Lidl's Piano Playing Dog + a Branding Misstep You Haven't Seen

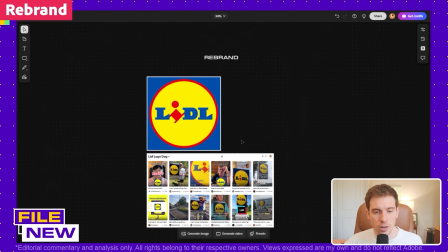This is an easy, feel-good story. This is kind of making the rounds on the internet. A bunch of people with all the same singular confused face,
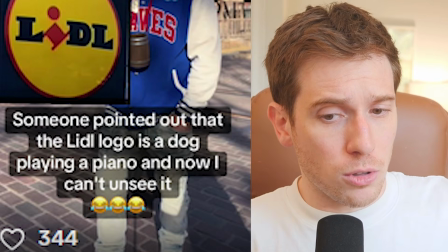and someone pointed out that the Lidl logo has a dog playing a piano in it.
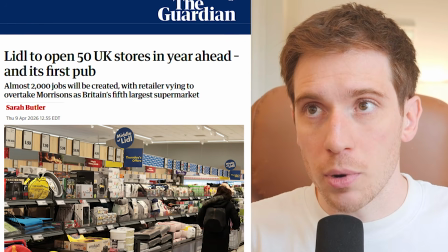Lidl is a grocery store brand. They're actually rapidly growing. They're opening hundreds of stores, and this is their official logo, Lidl.
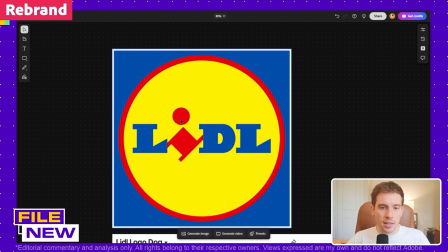They have this little eye that's on its side, and it's kind of balancing the dot on the top. So I'm going to draw on top of it here. We've got the piano here. So this would be where the keys are.
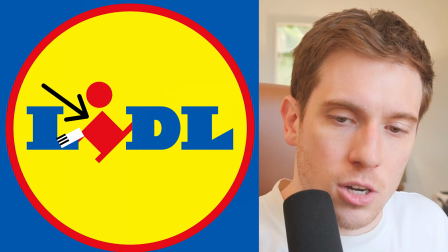And then if you look here, this is the dog. So you've got like a little fluffy tail.
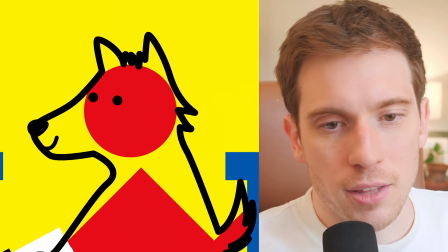You've got his feet. We'll give him little eyeballs. Little smiley face. I feel like I'm playing Pictionary with you guys, except nobody is calling out the answer.
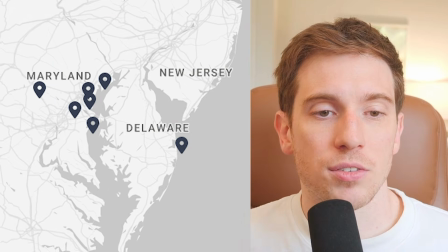Charm City Run, a local Maryland lifestyle store. For the longest time, they had this logo.
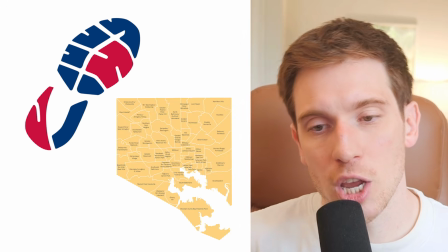I always read it as like maybe city streets of sorts, even though this isn't the shape of Baltimore, and maybe this was like representing the Inner Harbor.
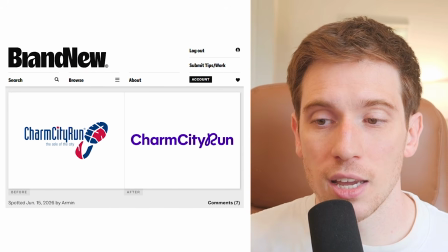They recently got a rebrand, and I do not like it.
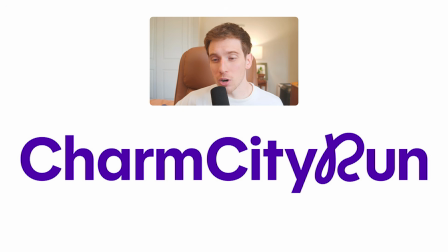A purple sans serif word mark with a little circular R. Apparently, according to the release video, it is a circular motif that goes around the actual sole of the shoe, which is the old logo. Oliver says goes around the sole, sounds like something they made up later to explain it. And yeah, it reminds me of like being in art school and when I was like sweating through some crits and I had to come up with something,
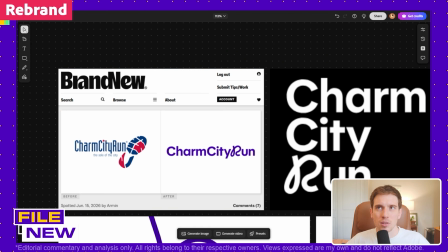and it just doesn't hit the way that I want it to.
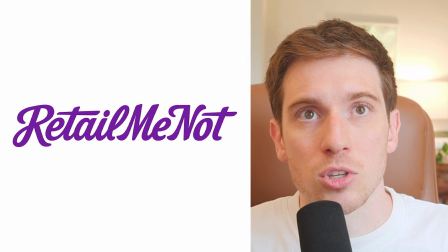That it also has a striking resemblance to Retail Me Not, one of those coupon websites, but they're also relying on the R. They're also relying on a type of purple.
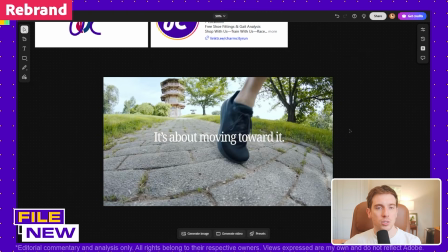It feels like if they already had such a big presence in Baltimore City for their look, like maybe it wasn't the best and most beautiful logo.
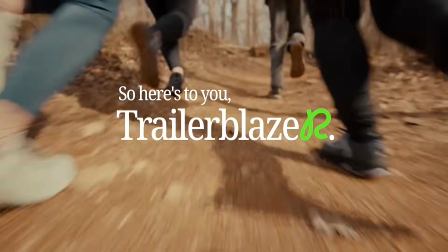The shoe was not great. I also don't like it when it's like here's to the runners, the bibas, the dibibas.
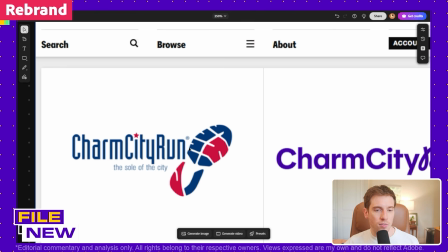I'm like, that feels way too like 2010s to me. I also don't think a lot of current companies have type like this, thin and tall.
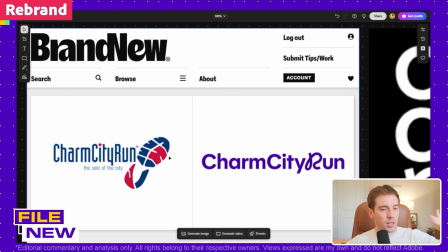It feels art deco. So I think if they could have leaned into that, that could have been something. I feel bad for criticizing it, and they do good for the city, but I feel like maybe they should revisit Charm City Run. I don't think it's enough to freak out about it. I'm not gonna like cyberbully them, but not a great rebrand.
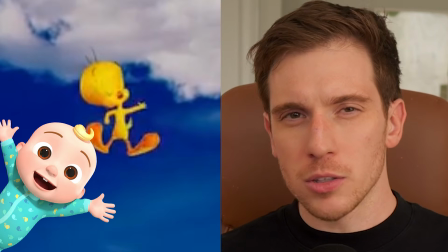So the new Warner Brothers animation should just be these last 6 seconds, but revisit Cocomelon Tweety Belle, because this smooth, shiny version is missing one thing that the character is famous for.
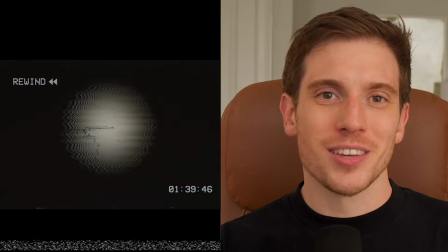Let's rewind. I'm Ryan Selvey, and I cover design and creator news. We start off with a circle wipe into Burbank, which is iconically Looney Tunes.
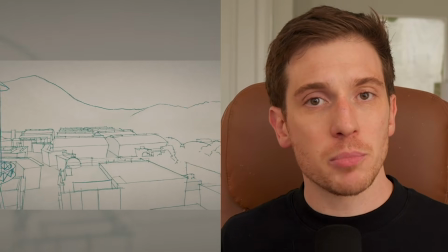The sketch animation feels good. It's representing the first step of any project, but then it melts into a confusing gouache frame, like maybe step 2.
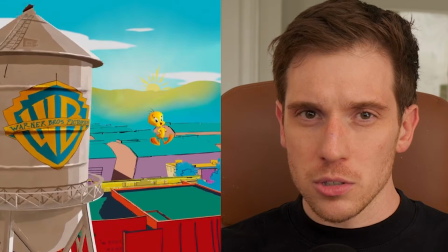But this reminds me of Springfield, not Warner Brothers. And we're introduced to a very 3D Tweety.
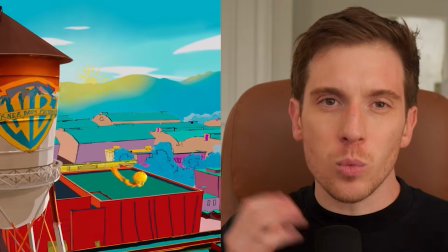Wonder if like Bugs had scheduling conflicts. But then things get weirder. It morphs into this unownable golden hour.
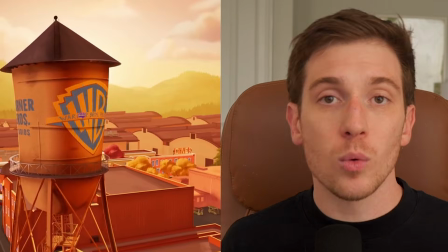Why do you think this diner is here? It feels too specific to be nothing. And then one last morph brings us into the classic 3D backlot from the official bumper.
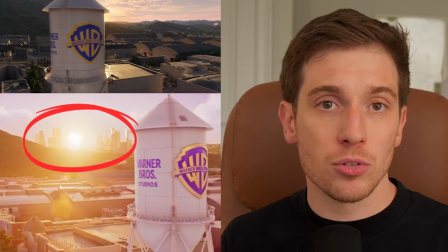You can actually see LA in the background here, and the sun peeks through the buildings and melts it into that iconic golden ripple.
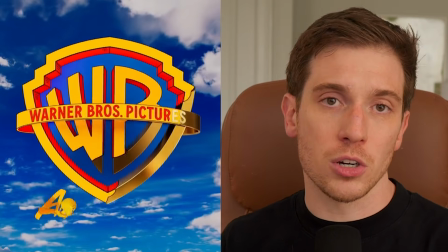And the best part is right here. The gold shield dissolves into a cartoon with gorgeous red pops of color on the undersides.
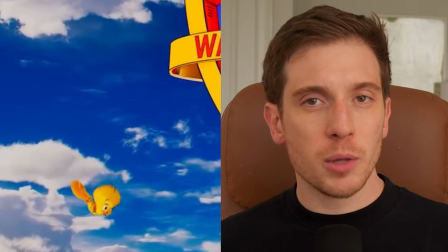These clouds also spatially dolly back and add a really great depth. But then when Tweety Bird swoops in for the reveal, that's not giving Warner Brothers, it's Disney.
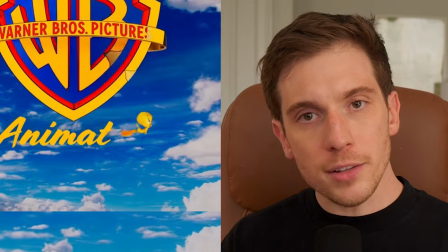And here's the iconic part that they're missing. He flies in way too smooth. Brand language is bigger than the sum of its parts.
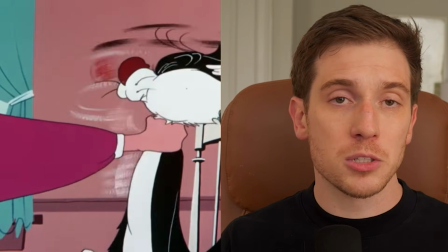Animation and motion design live in things like speed ramps and smears. Looney Tunes was built on squash and stretch.
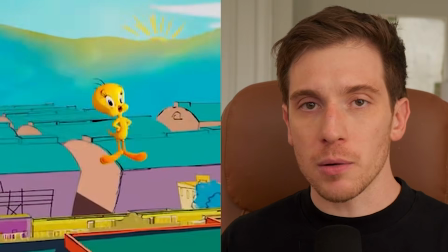The smears are part of their DNA. Without it, this bumper isn't a bad one, but it looks like it could be anybody's, not uniquely Warner Brothers.
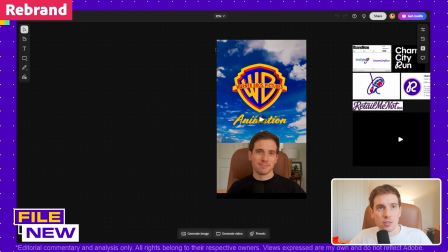This was announced at this gigantic animation festival. The festival is called Annecy Animation Film Festival. They came on stage to save face after having a really weird couple of years.
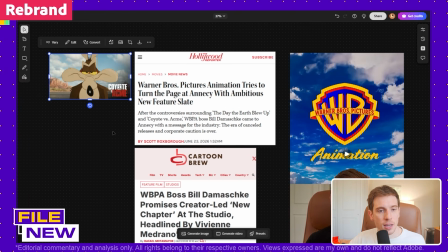You guys might remember Coyote vs. Acme. It is a cartoon that kind of feels like Who Framed Roger Rabbit.
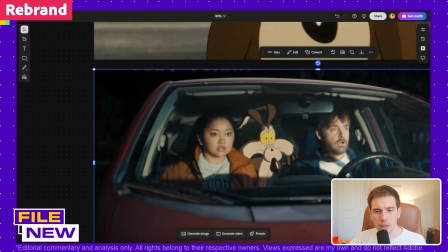So they're acting alongside flat 2D counterparts. They added a little bit more 3D a little bit to them, but still kept true to the 2D nature.
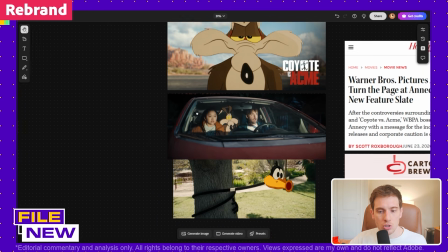And you can even see here that they're doing the crazy proportions. They're doing squash and stretch and moving things around in this movie that is now coming out in August.